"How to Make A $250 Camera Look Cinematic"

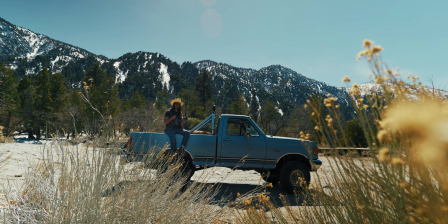[0:00]
All right, guys, I'm gonna give you 3 to 4 tips on how to get a cinematic image with any camera. Just to prove my point, last night I went out and bought a Canon Rebel T5i for 250 bucks off Facebook Marketplace.
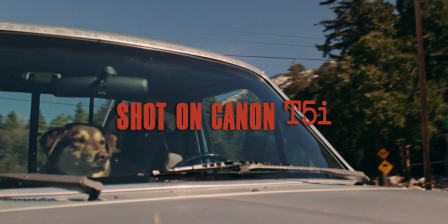Doesn't have any fancy features, no log profiles, it only shoots 1080p. I'm either going to really just fail in this video or I'm gonna be able to prove my point. So we're gonna find out together. All right, guys, so we're gonna start off with how to do cinematic shots outdoors. We'll go indoors for movement. Also, this is sponsored by Honeybook. We'll go over later what that's all about. All this is gonna be like my golden rules of what I do personally. So I know so many people are gonna be like, what's the it's not cinematic and what's the cinematic story is gonna be on Netflix. We all know when you see an image and it just looks cinematic, we just use the word cinematic. Get over it. The first thing that I try to do is not blow out the highlights. You're gonna hear a lot of people on YouTube and on the internet saying you want true white and black points, yada, yada, yada. Majority of films that you watch, if you're a technical person, you take those into DaVinci and you look at the waveforms. I know that's all overly technical. None of the white points are accurate on those films. So obviously there's different films. Comedy films might be a little bit brighter, but more cinematic things in my brain have a deeper exposure, but that's not how they film it. So let's talk about it. So majority of your cameras are gonna have a histogram. I'm shocked even this little cheap $250 used old camera, this thing's over 12 years old now. Histograms is what it's gonna help you really set your exposure. So you can see on the histogram, all those highlights going all the way over to the right.
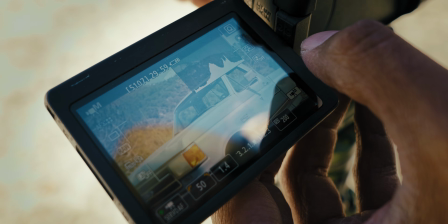[1:42]
I'm gonna close down my VND until we start preserving some of those highlights.
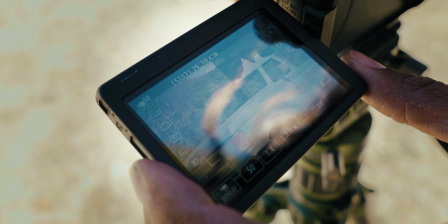[1:47]
You see right here, we're not blowing any highlights. It's a little too dark though. So I'm gonna let just a little bit of the highlights blow out, just a little bit, and we're gonna roll on there. This is gonna be your first big tip is you want to expose for the highlights.
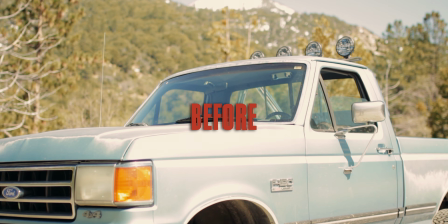[2:00]
Specifically, when I'm filming outdoors, I rather preserve as much highlights as possible and let the blacks clip a little bit. Because in reality, for digital cameras, once you blow out those highlights, it's ugly looking.
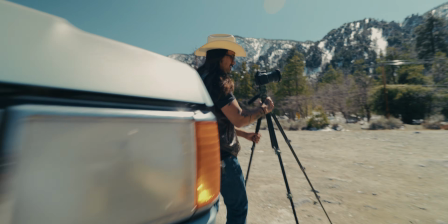[2:12]
It looks digital. All right, guys, the safest thing to do that personally I try to never do is putting your subject directly into the sun. For instance, I'm going to set up the camera and film this way, and I'll show you guys what it looks like. When we do it this way, we're gonna be able to get a really strong, great exposure, but it might lack some depth. And that's kind of what all this whole video is gonna come down to, is creating depth, creating contrast, whether that's through lighting, framing, or color.
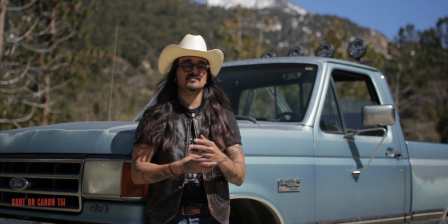[2:38]
So guys, this frame's not horrible, and there is some natural framing here. You got me, the truck, you got trees, and then you got the mountains in the backdrop. And we're creating layers with nature. Now, if I wanted to start creating more interest and possible story and more depth,
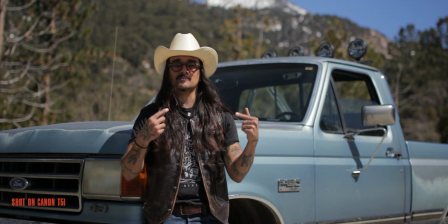[2:52]
through contrast and light, I'm gonna flip this whole setup around, and this is gonna be a cheat code to actually get a cinematic look.
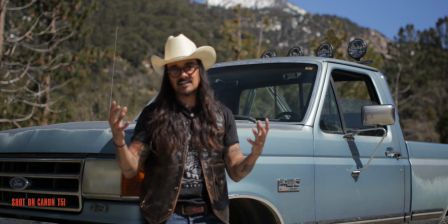[2:59]
Even if I'm trying to make a dumb, cinematic, pointless 11-minute long video on YouTube, I probably still wouldn't choose this angle.
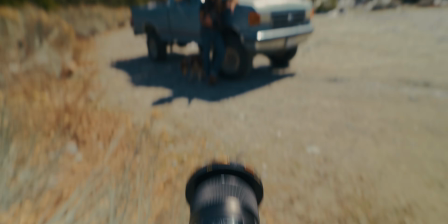[3:07]
All right, guys, so this is traditionally how I would try to film something.
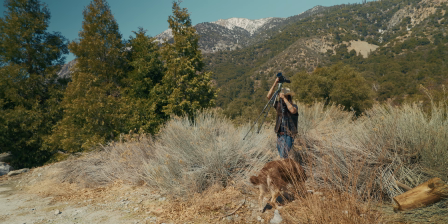[3:11]
You can see the sun's now more behind me, so we're getting light rimming my arm over here.
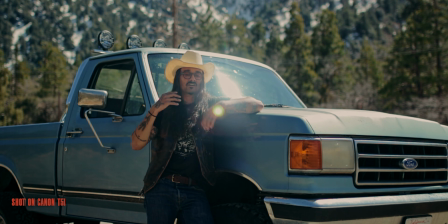[3:16]
It's probably on the back of my hat here, and I'm in the shadow. On top of that though, the light is bouncing off all this whitish sand that's in front of me. So I am getting a little bit of a fill light. Both frames might look fine to you, but personally to me, I like this more because we have some subtle bounce light coming onto me.
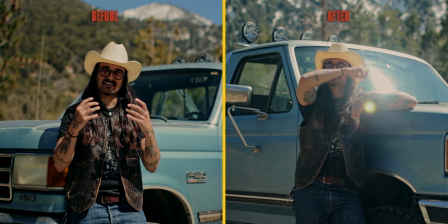[3:32]
We have dark, we have highlights, then we have dark on the truck, then highlights on the truck. We have dark behind that, highlights behind that.
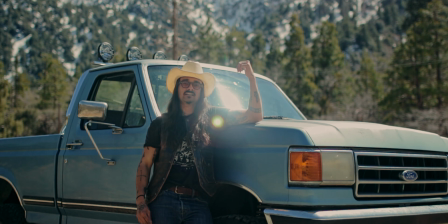[3:39]
Even the mountains, I try to angle it so you can see the back of the mountains even. So you can see how much more depth that this is creating.
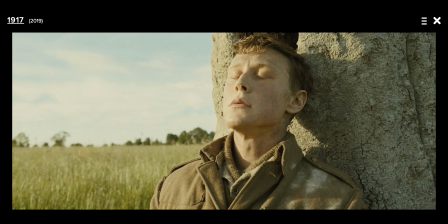[3:45]
If you're gonna watch any of your favorite, like most cinematic looking films, you're gonna notice majority of the time, the camera's on the shadow side of the subject.
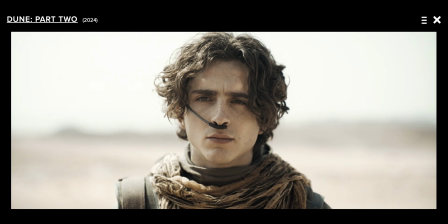[3:52]
You will rarely see them putting the camera and the light on the same side as the subject.
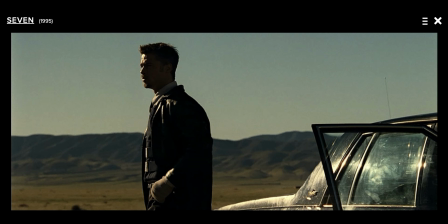[3:57]
It's always camera, subject, light. That's just helping to create one shape.
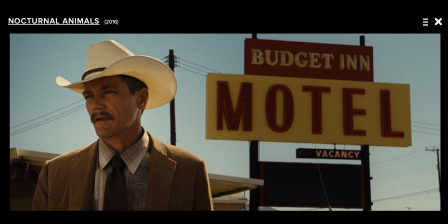[4:02]
It's helping create depth. It's helping to create contrast. Now, what if you are in outdoors with a mix of indoors and you're more of a contrasty scene? I'm gonna get into my truck here and showcase that for you guys right now. First off, I'm gonna hold true to what I was just saying. I'm gonna make sure my highlights aren't peaking, and you're gonna see when I step in there, you're not gonna be able to see me much. If you're doing a scene where just a little bit of the window's in there and blown out, let it blow out. That's fine. But if the window is like kind of a core part, maybe, you know, a stranger's gonna walk into the background, or I want you to see that I'm out in the mountains or something like that, then obviously I wanna make sure I'm not blowing out those highlights. And just to be specific, I don't care if my specular highlights blow out, it's more the overall exposure.
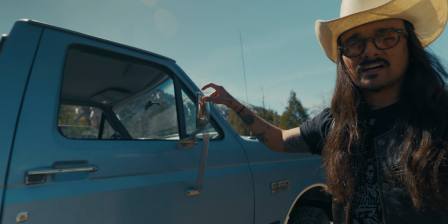[4:45]
Now, what is specular highlights? If we look at right here, you see there's a pinpoint of the sun edging my side mirror right here. That's a specular highlight. Those are even blowing out to the naked eye. I don't care if those blow out. It's more the general exposure. I don't want the woods and stuff back there to be blown out. I have no idea if the T5i's autofocus is good or not, so we're gonna possibly find out right now, but Sedona's a good like 75 pounds.
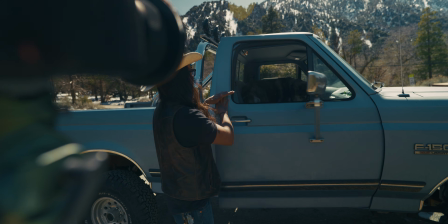[5:13]
And after she tore her ACL, I try not to let her jump in and out of there.
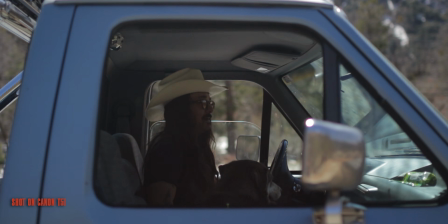[5:17]
So you guys are gonna see, I'm probably very underexposed. There's multiple ways to fix this. One, we could get a reflector out and we could reflect the sunlight back onto me. Now, I forgot my reflector, so we're not gonna do that. I can't share too much about this light yet.
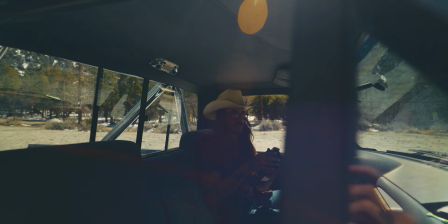[5:36]
Subscribe and maybe you'll find out more later in a month or so. So a lot of people think when it comes to, battling the sun that you need your lights to be able to overpower the sun.
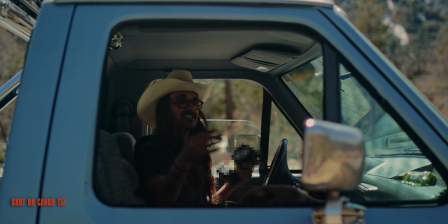[5:45]
Obviously that does help, but for situations like this, I just want to help the camera sensor to get a little bit more of an exposure read on me, even if it's very faint, even if it's near the clipping zone. Say if we put this light right here, this makes no sense.
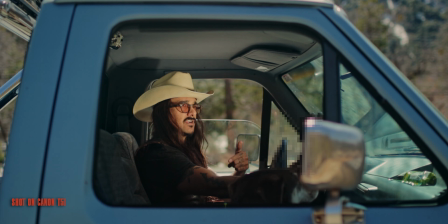[5:59]
The sun's over here, so why would I light myself here? I think this is the #1 biggest mistake people do. They don't use the light in real life as motivation on where to put the light. In order to make this look more natural, but still cinematic, I'm gonna put it on this side of my face.
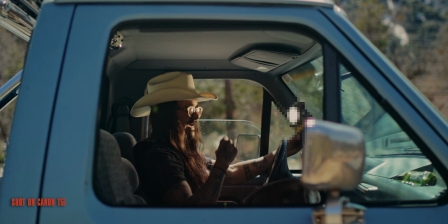[6:15]
All of a sudden, it'll look more like it's coming from out there. To really help this, again, I would love if I had something white in here that I could just bounce it off, but I don't. So I'm gonna put a softbox on here. It's gonna kill a little bit of the luminosity, but even this is gonna give me a bright enough exposure to, compete with outside.
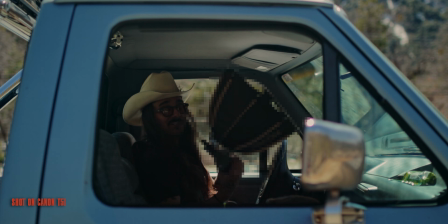[6:30]
And you see how small this light is here. I'm probably gonna get in trouble for showing you guys this much of this whole thing.
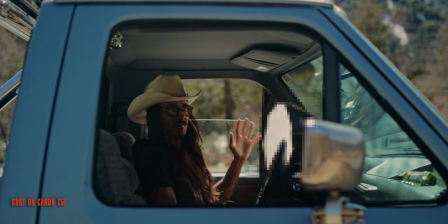[6:36]
So obviously guys, this light is in frame. Again, if we were taking this serious, I would put this outside. This is enough just to get an exposure on me. You're still able to see outside.
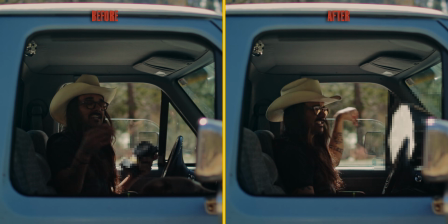[6:45]
I kept the window half up too, just so you can see some texture in there. Again, it's all about creating depth. That's what cinematic is, creating pockets of light, layers of light, whatever depth that you can create using light. That's gonna help you. Now that we've gotten through that aspect of it, let's talk about movement. So guys, like I was saying, this video is sponsored by Honeybook. I've been using Honeybook to create all my invoices. You guys know I got hardcore ADHD. So Honeybook, just having like an app and they kind of do everything for you, you just have to input the numbers, has really saved me a lot of time and effort and headaches,
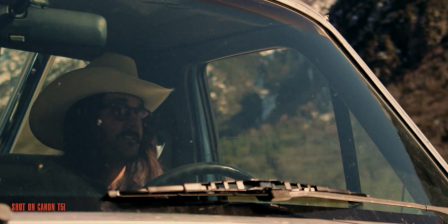[7:19]
and I'm no longer sending invoices 3 months late just because of my ADHD BS.
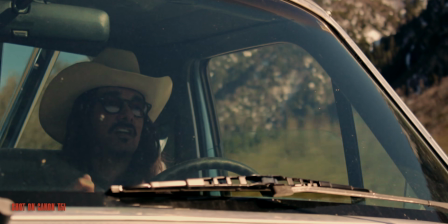[7:24]
So let me show you how it works. Now, say if you guys start utilizing all the tricks and tips I've been sharing in this video and you find yourself starting to book a bunch of clients.
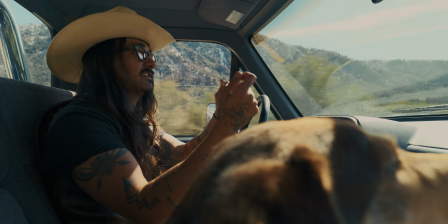[7:32]
The hardest part with doing freelance work is keeping up on all the business end of things.
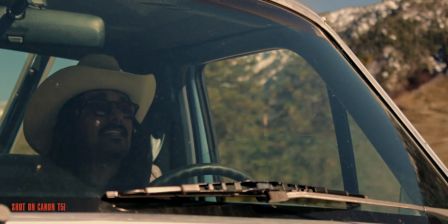[7:37]
Something like Honeybook, the leading client-centered CRM platform for independent business,
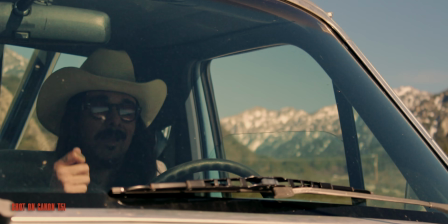[7:44]
will make you look way more professional and will keep you way more productive. You can see, you can even customize your invoices right here. On top of that, I can even pull up the Honeybook app on my phone and still create an invoice on the spot. I no longer look like an amateur just using, the most basic invoice that I found online. I'll be sure to put a link in the description if you guys want to try out Honeybook for yourself. And again, guys, I'm not making a movie here. If you're making films and a narrative piece, that's totally different.